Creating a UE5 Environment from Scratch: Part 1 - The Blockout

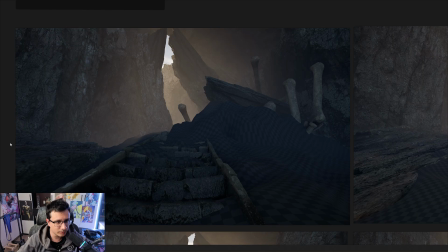you know it's a good idea to start playing with the lights because the lights are part of your composition the light
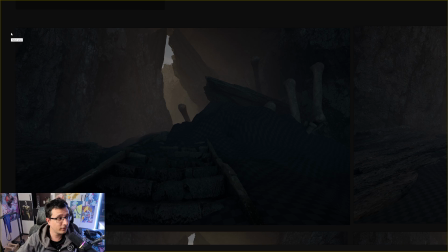and the shadow and so far if i check my this image here
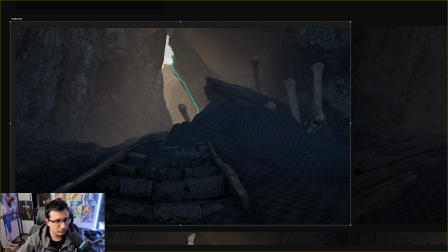the light is most likely just in this area that's the area shape that the area that compose the light and the shadow it's pretty much all the rest of it which is too big right in proportion like the light is very small
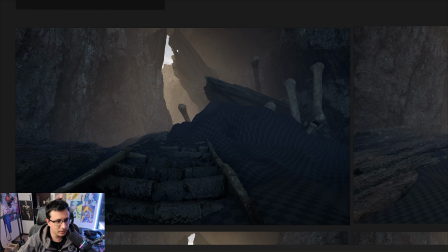so we will need to play a little bit with the directional light so that we can have
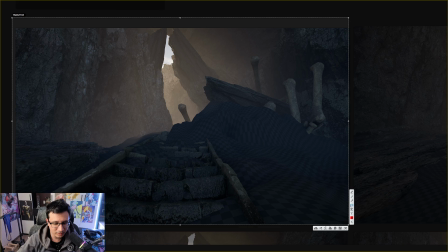lights obviously because this is a there is a hole here in the cave we we have the opportunity to put the sunlight here and we we can put some lights and it will actually create like a ring light here
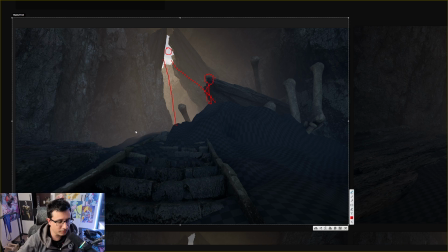and some other areas but don't be afraid to put some artificial lights here like maybe you don't know that another light is coming from another source so you can have some areas here like like this area for example can be a
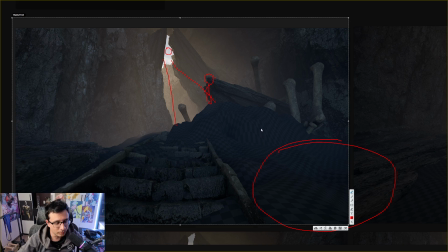little bit lighter otherwise your scene is gonna look really dark and that's not good for composition but overall like you will need to use this opportunity to have this open area to play with the sunlight and the
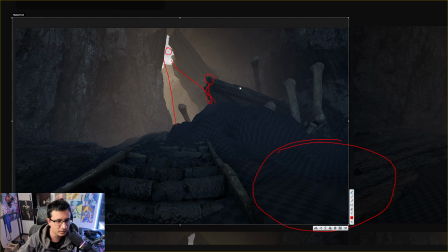light shaft and everything which i see you're already doing there's a little bit of bloom here we just need to make sure that other areas are also lit
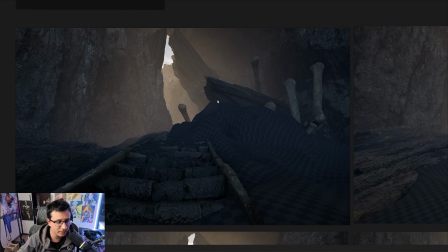because they are very dark and while you can do this later in in your scene it doesn't hard to do it at the very beginning
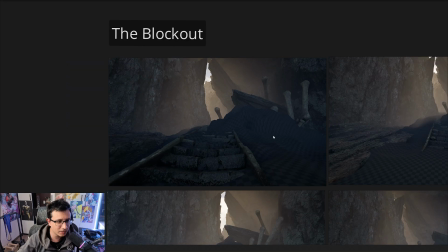because if at the very beginning it looks good you are
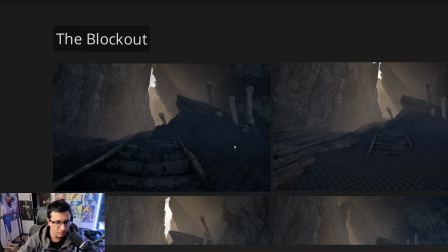pretty much you pretty much won the battle on creating the environment
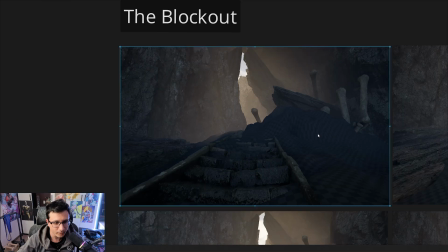and this already it's don't get me wrong this is a really good blockout i'm sure most of you will see like hey but like what's wrong with this and we're pointing
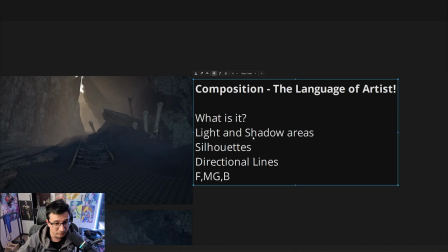out these uh these concepts that we need to have no matter which
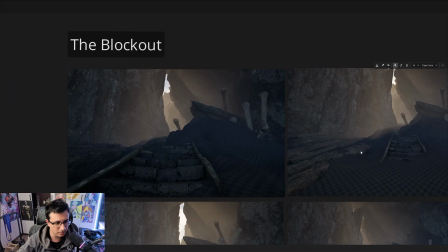which environment we're making if we apply with these concepts like we're gonna be on a good track so i
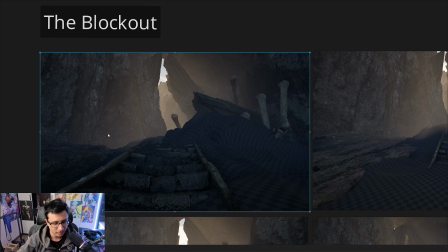will say directional lines is the most important part here to have a very dynamic composition like you go from here and
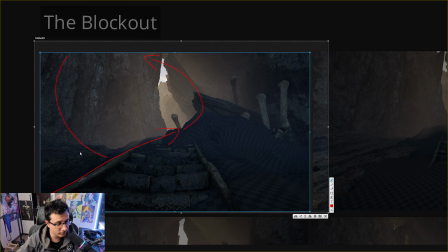then you go from here and then you have another area here maybe like a rock or something so you can have a bigger area to work with this area i don't really i don't really see anything wrong i will say just um we will see later stages on the environment creation how you
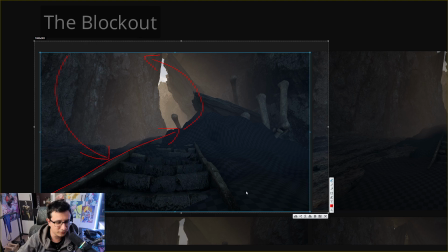put the spawns but for now it's it's just fine uh the stairs look really nice
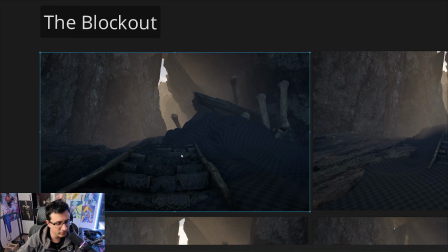it adds a little bit of contrast with the cave and everything so it's it's
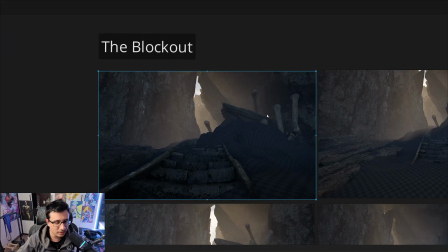gonna be looking quite good so these are the concepts
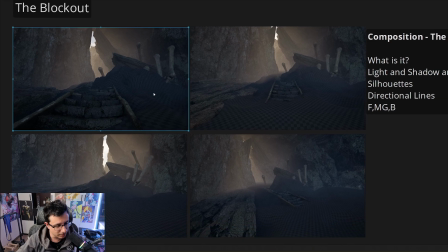for composition that you can apply in the blockout stage so in the next
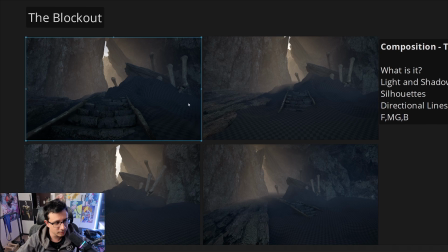video we're gonna talk about the other areas like detailing and this kind of stuff so we're gonna guide you through all the process from
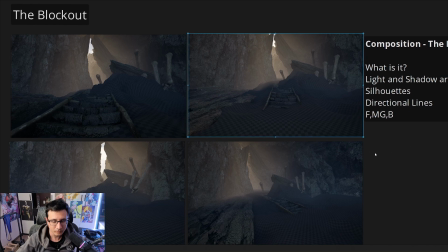the blockout to a finished environment so hopefully this has been helpful for you
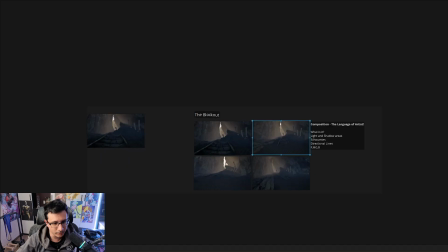and if you want to see how this environment ends make sure to subscribe
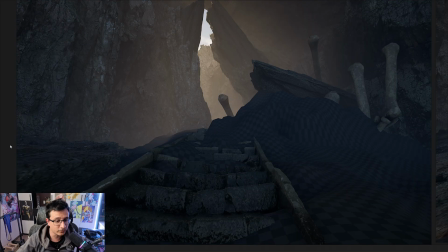and stay tuned for the next video